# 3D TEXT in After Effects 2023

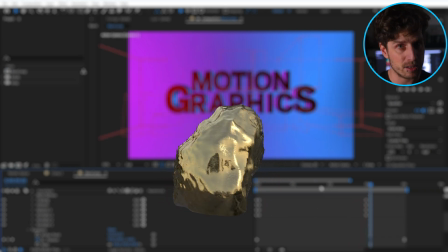[8:24]
Well, all shiny metals don't describe a color. Gold is yellow and silver is gray.
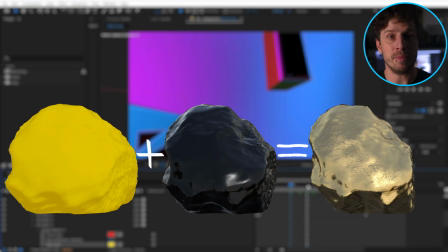[8:32]
But once you add reflections to that, they become from yellow to gold and from gray to silver. Or a little easier to understand, reflections make things look cooler. And believe me or not, we can still improve on that. At the moment, all that is reflecting is the letters themselves. But there's no actual environment. So let's start with something easy.
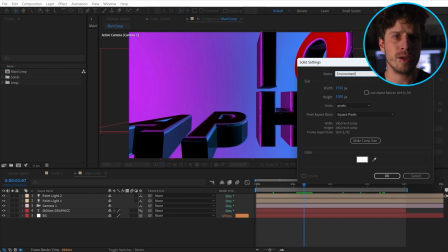[8:54]
I just want some reflections, just something with a contrast so it looks more interesting.
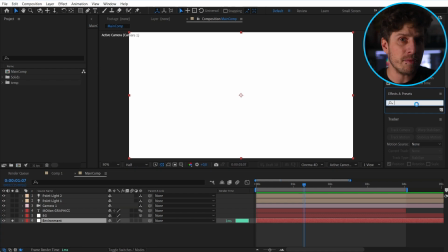[8:58]
So I create a layer, call it environment, and simply add a fractal noise effect to this.
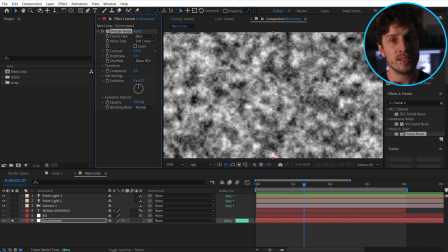[9:04]
But now we still need to tell After Effects that this should be our environment.
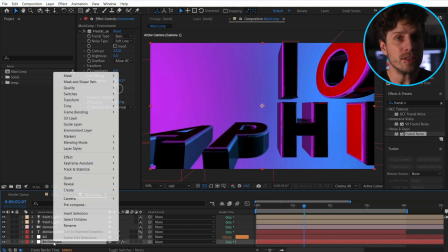[9:09]
And that is again super easy. Just right click on it and choose environment layer.
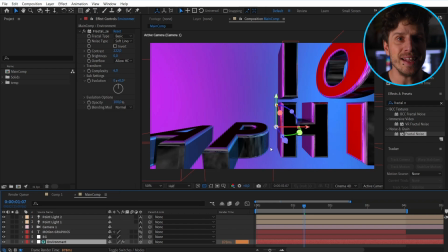[9:14]
Done. And now you see that we got some really nice reflections in our 3D object.
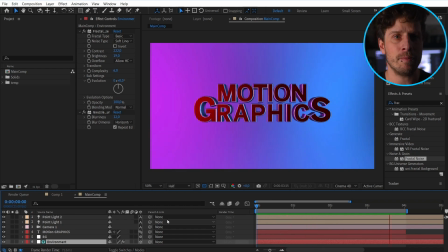[9:20]
Whew. Okay, now let's define a look. In my example, this is pretty much backlit, so I'll do the same here.
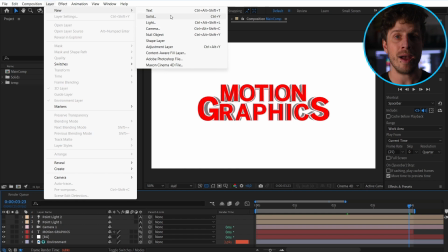[9:27]
Get rid of the lights and only use one that I'm also going to animate from left to right.
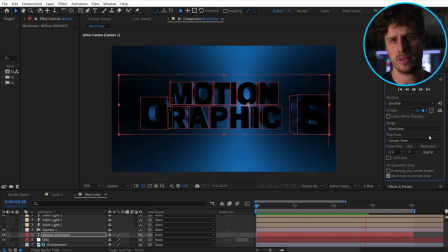[9:35]
Perfect. Now let's create the volumetric god rays. So what are they actually? If we analyze those, it is the brightest parts of the image that get pushed out from a center point. So basically a directional blur that starts wherever our light is. Okay, let's do this.
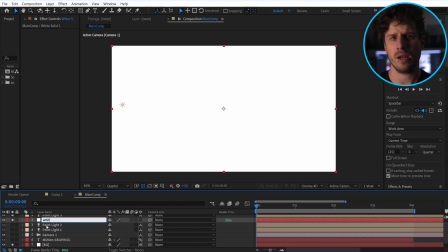[9:57]
Let's create a really bright light source. Well, a white circle that is as bright as it gets.
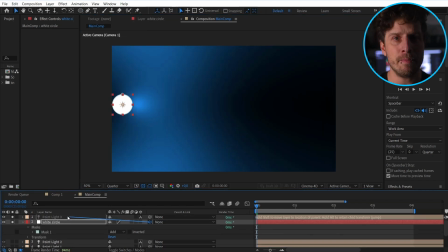[10:03]
Also, make it 3D and parent it to the light.
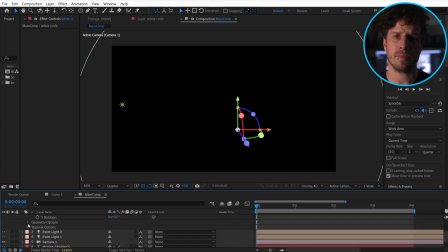[10:06]
And in its material setting, let's turn off except lights because it's as bright as it gets anyway.
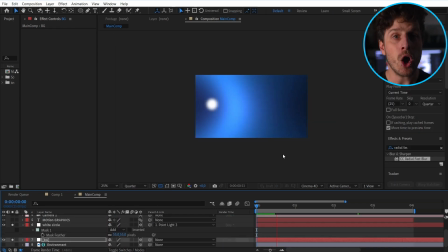[10:12]
Now it follows the light and we have a hotspot in the middle of our light source. Great. And we want to blur this from its center in each direction. Well, a radial blur is just fine for that.
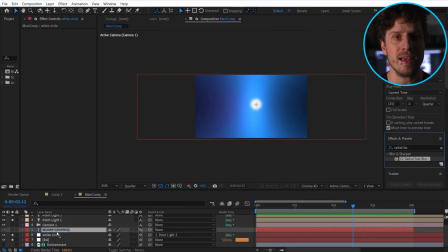[10:24]
So let's bring out the radial fast blur because this has a special setting for only blurring the brightest parts. What a coincidence. So if we add this not on the white circle, but create an adjustment layer itself,
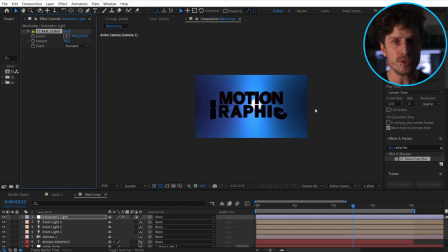[10:40]
it actually picks the bright values from the circle and shines them over the letters.
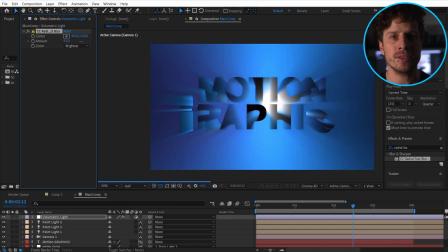[10:46]
Well, exactly what a volumetric light does. But let's also set its blending mode to add or screen to make this even more realistic.
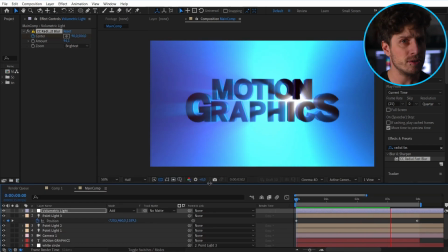[10:55]
Hey, and now you have two ways to drive this. First, play with the white circle with its transparency or feathering.
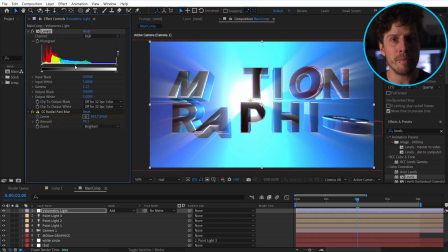[11:03]
And second, add a levels effect before the blur so you can define how much is considered as bright and what will shine and what not. Both will drastically change the overall look.
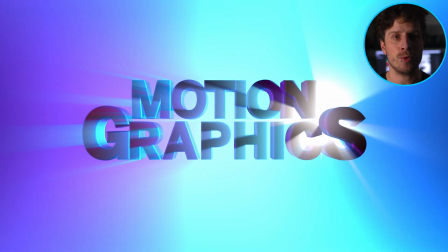[11:16]
And now, as we have done all of that, we can finally concentrate on the important part.
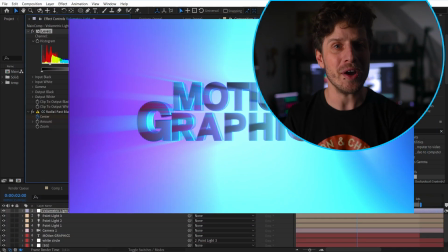[11:22]
The part why all of you are watching, the free giveaway. So I said this is huge, so let me quickly share my screen and I will now show you how I normally work.
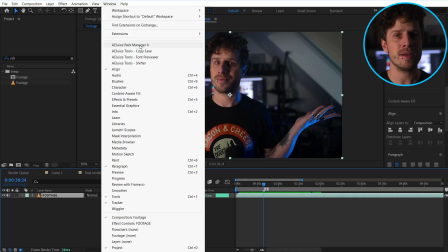[11:34]
Not in tutorial mode, but in tutorial creation mode.
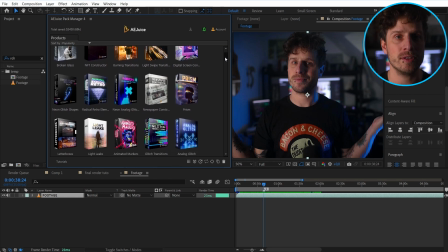[11:38]
Because the one big time saver that I use for all of this is the After Effects Juice Package Manager. So what is this? Well, this is everything. This is everything.
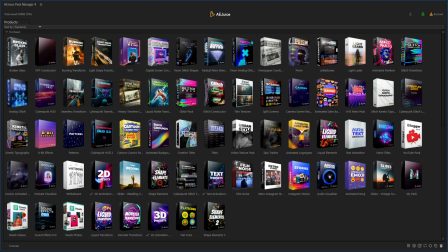[11:51]
Once opened, here are all packages that you will get and that I normally use.
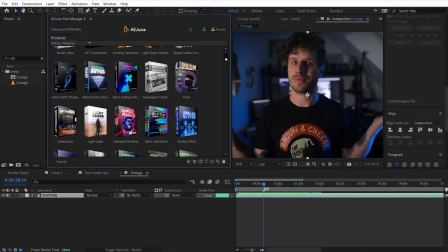[11:56]
Hey, I need a cool transition. Okay, I click on transition and there are hundreds.
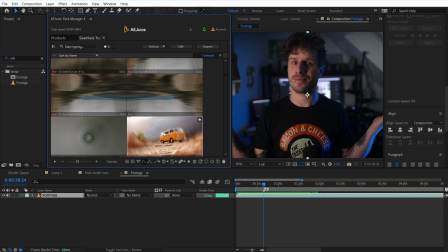[12:02]
And if I like one of those, I click on it and it is applied to my comp.
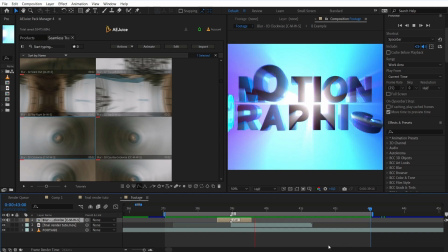[12:06]
At the right timing, with a sound effect, cool. But I want more.
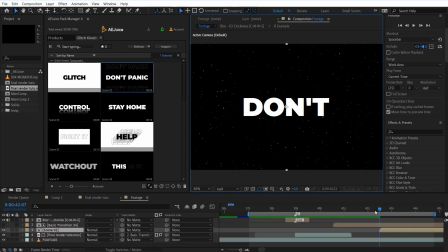[12:11]
I also need a text animation. Okay, here we go. Let's use this package. Choose an animation and the only thing we need to do now is switch out the text, of course.
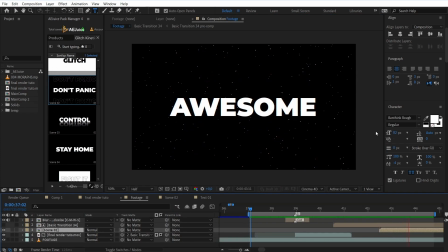[12:19]
Done. Oh, and there are also sound effects. And what I love about those is that I can hover over those and I directly hear them.
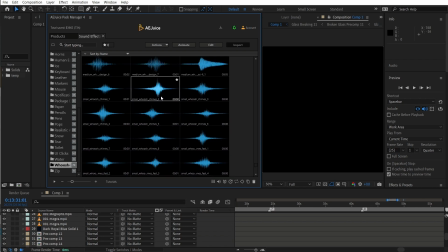[12:26]
No need for any player or the Windows Explorer.